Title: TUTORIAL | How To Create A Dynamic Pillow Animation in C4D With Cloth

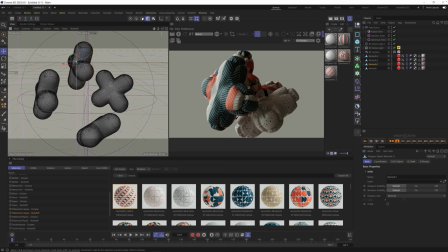[41:07]
So as we get towards a final render, I'm going to scale up some of these objects and down some of these, just so we get a little bit of variation.
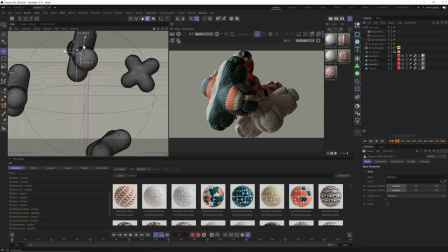[41:17]
I'm also going to pull them out a little bit further, and this is going to allow us to just get a little bit more pushing in, pulling, more swirling, and more energy since they're further away from the center. And from here, again, we're just dialing this up and down.
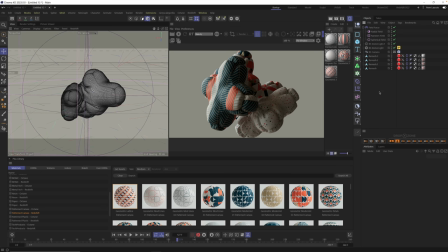[41:34]
And before we cache all of this, I also wanted to talk briefly about the simulation settings. So hit Control D on your keyboard. This is going to open up your simulation tab. Under your simulation tab, this is where we turned off our gravity. You could also see simulation.
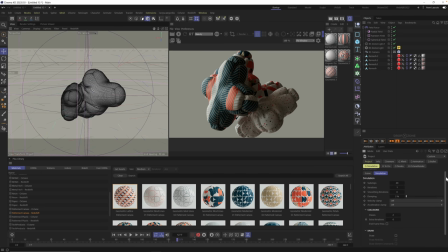[41:50]
Bam. In here, you're going to see things like sub steps, iterations, and these all have a huge impact on your final animation. If you have collisions that are intersecting, if there's cloth that's intersecting,
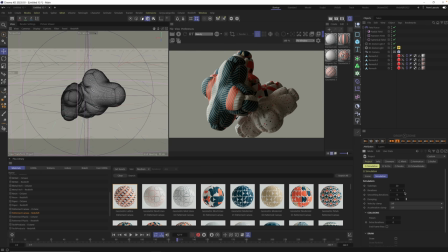[42:07]
you want to make sure you turn up things like your iterations and your passes. Collisions right here, you want to say extra iterations, turn this up. If you have intersecting, this is a great one to mess with. In our case, we just want to slow down some of this ballooning.
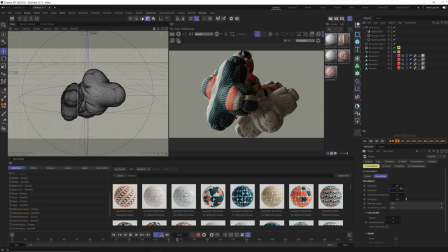[42:23]
In this case, I'm just going to turn up our iterations to something like 5.
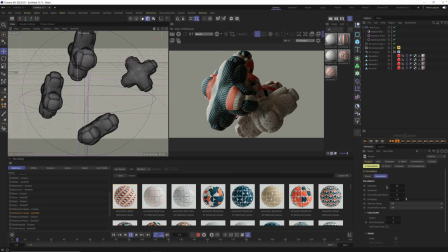[42:28]
Let's back it out. And I don't think we need much more than that. Maybe a little bit of more damping. I'm going to set this to 4. This is going to keep all the wrinkles, but it's going to make the kind of ballooning a little bit less.
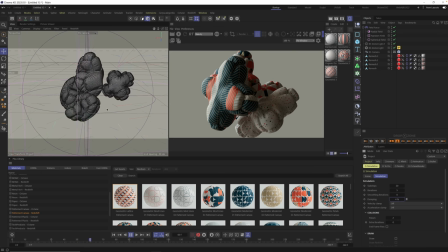[42:44]
And this looks actually more soft and more cushy to me. So again, very, very settings dependent, but it calculates quickly enough to where I think you could play with this and start to get looks that you like. All right, I already like this. This frame right here is like this big, I moved it.
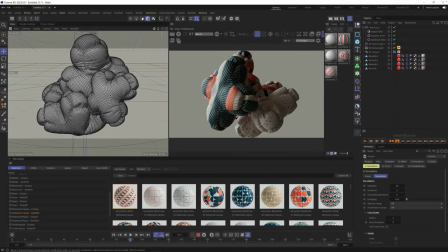[43:04]
Let me undo that. This like this big plus is hugging the small plus. I freaking love it. Let's hit play on our IPR and see what this looks like. This looks really, really fun.
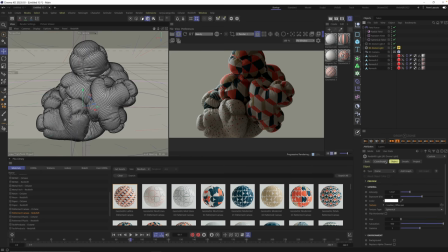[43:14]
Let's move our lighting around just so we can get a little bit more lighting. Boom. And there's just too much of the same pattern here. I want to break it up a little bit.
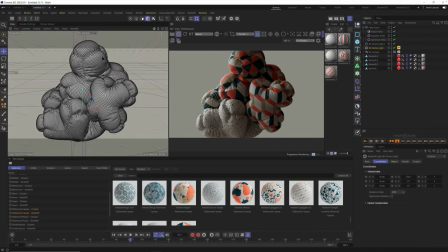[43:27]
So I am going to go to something like this here and just drag this on top of this giant plus. This is going to lighten our color palette a little bit. Okay, that's great.
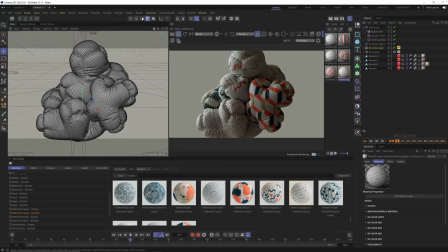[43:39]
You can see the canvas texture. This one's given this one's a nice big hug. And now we can start to create our final render. And it's at this point when you want to stop thinking like a 3D creator artist and start thinking like a filmmaker.
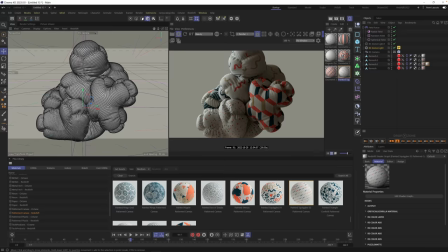[43:59]
Where would you put the camera? Where would you put the lights? What emotions are you trying to pull out of this animation? And in this case, I want this really pillowy feel, right? Like I know like Chad made this original one and we're trying to recreate it.
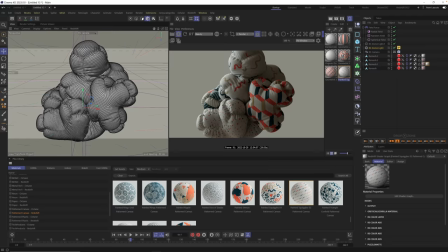[44:18]
But what to me made that really beautiful is the swirling effect, which we're starting to get, And also the little details of the lighting that allow this to show off the material, right? Because this was made to show off materials, we want to make sure that that is happening.
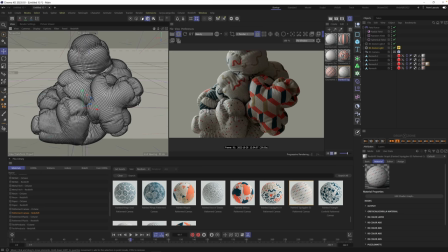[44:34]
So there's a couple things we should do while we're here, while we're kind of looking at this frame, as we start to dial in the lighting and materials. Well, to me, the first one I see is the difference in scale of these different canvases.
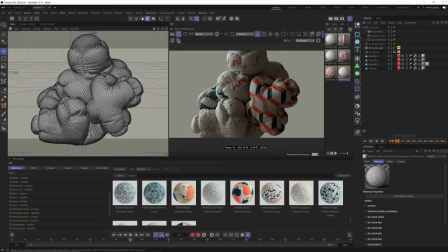[44:49]
Remember we scaled this one up and then this one's smaller? Well, now it's showing the differences in the canvas. And if this was all made by a similar type of fabric, well, this wouldn't be so much larger. See how big the pattern is compared to this one, for example? Well, we can adjust that.
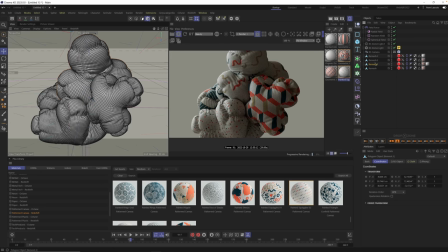[45:09]
Just select that object. And this is, we just go to this texture.